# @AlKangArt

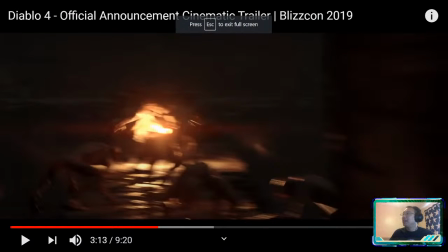I'm not going to spend a load of time on it. I know that a few of you guys wanted me to finish this off, so I'll jump right in there. I'm going to move the chat window over somewhere where I can see it and sort of work and see you guys feeding back on it. Okay, so let's. I'm going to back up a few steps as a quick little reminder of where we left off, and we'll go from there.
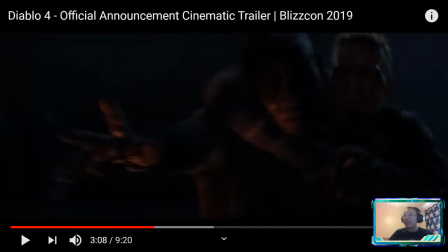Okay, a couple of things too. I'm going to start the screen sharing here in Discord for those of you who are not watching on Twitch, just so you can follow along here. I'm doing a double stream, so let's let's see if my PC can handle it.
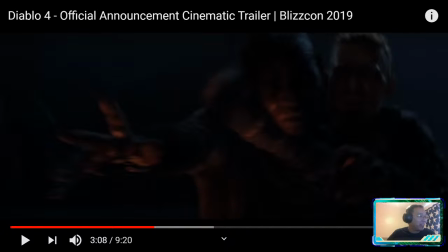I think it can. 11 gigs of VRAM ought to be good for something. Okay. Oh, you guys are installing Maya. That's cool. That's cool. Got my laptop this time so I can follow along in Maya if we end up using it today.
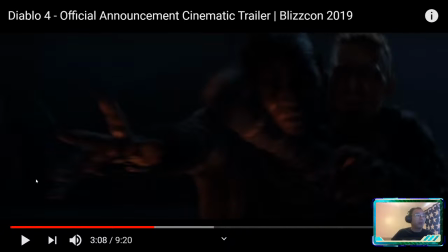We likely won't, unless you guys want me to touch on it briefly. Yeah, I say that out loud. I'm stopping and thinking, yeah, you know what? We will touch on it briefly. Because as much exposure as I can give you guys in terms of Maya, I think the better it will be for you guys in the long run. So we will delve into it very briefly today. Okay.
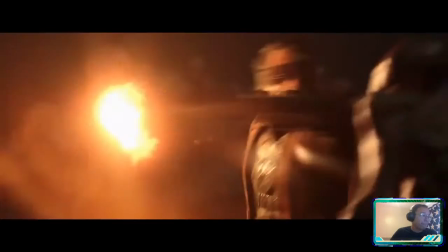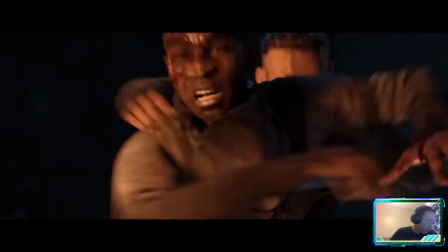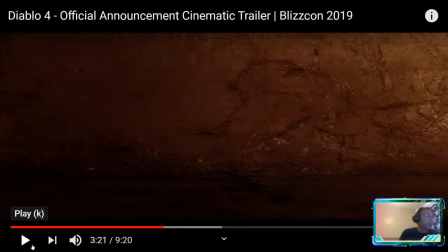Remember that sequence, guys? So there was a lot going on there, which was really, really cool. The big thing I pointed out last class was the communication between the two minion guys and that nod of acknowledgement and all that kind of stuff. Silent golems. All right.
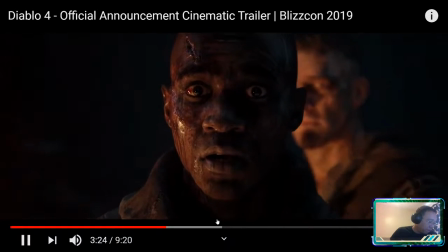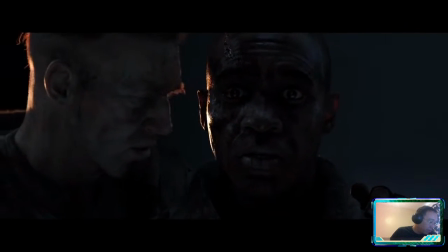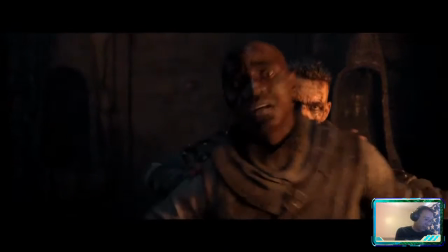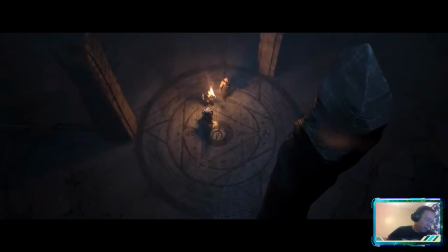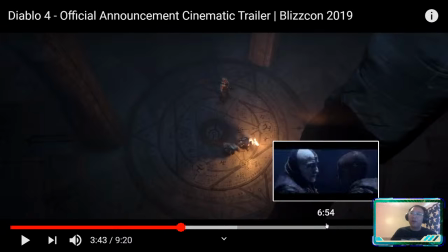So I want to talk a little bit about shot design because I think it's very, very important to sort of discuss these things as we go along. One of the things that I always do when I'm storyboarding or doing any kind of shot design is to ask myself,
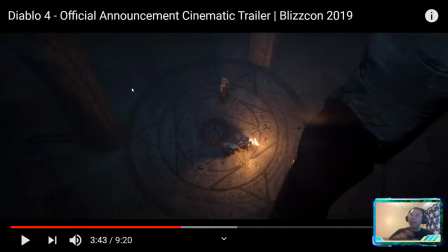how can I maximize the storytelling information in a shot? So when we take a look at this shot, this is a functional shot that's supposedly supposed to reveal the symbol on the ground and all that kind of stuff and the three remaining survivors.
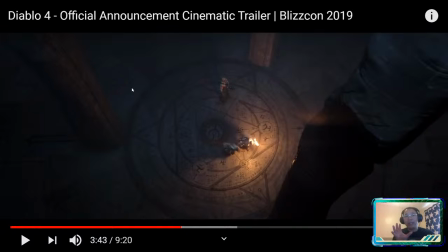It was good that they pulled out wide because the previous shot, the minions line, or the one guy's line was, oh well, gold splits better three ways. So it's nice to have a camera shot to just remind the audience there's three of them left, right? So we go nice and wide.
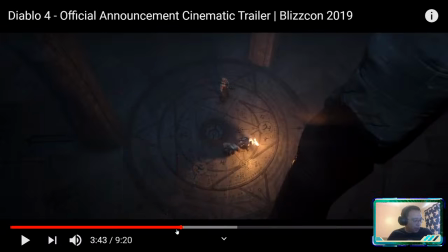But there's a little bit of foreshadowing, right? Remember Hitchcock's rule.
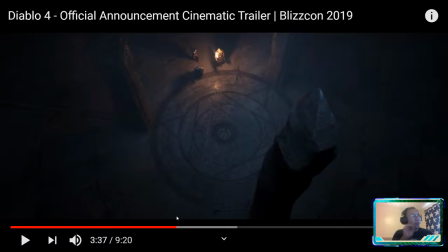Hitchcock's rule is the more significant an object is, the larger it is in frame. Oh, I think I got that backwards. I think he said the larger an object is in frame, the more significant it is to the story.
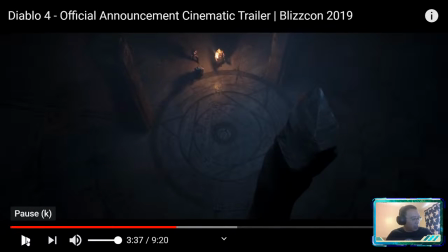Look at what's large in the frame. It's the pillar. So it's a little bit of foreshadowing because these guys are going to be glued to these pillars afterwards, right? So there's a little bit of foreshadowing, visual foreshadowing there. As well as the fact that we've got nice shape language here, i.e. the tops of the pillars end in spikes.
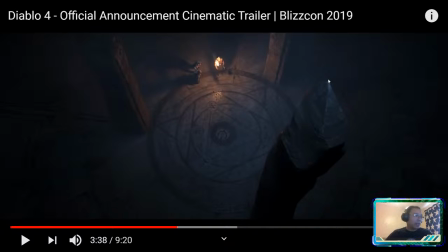So we got that sense of danger.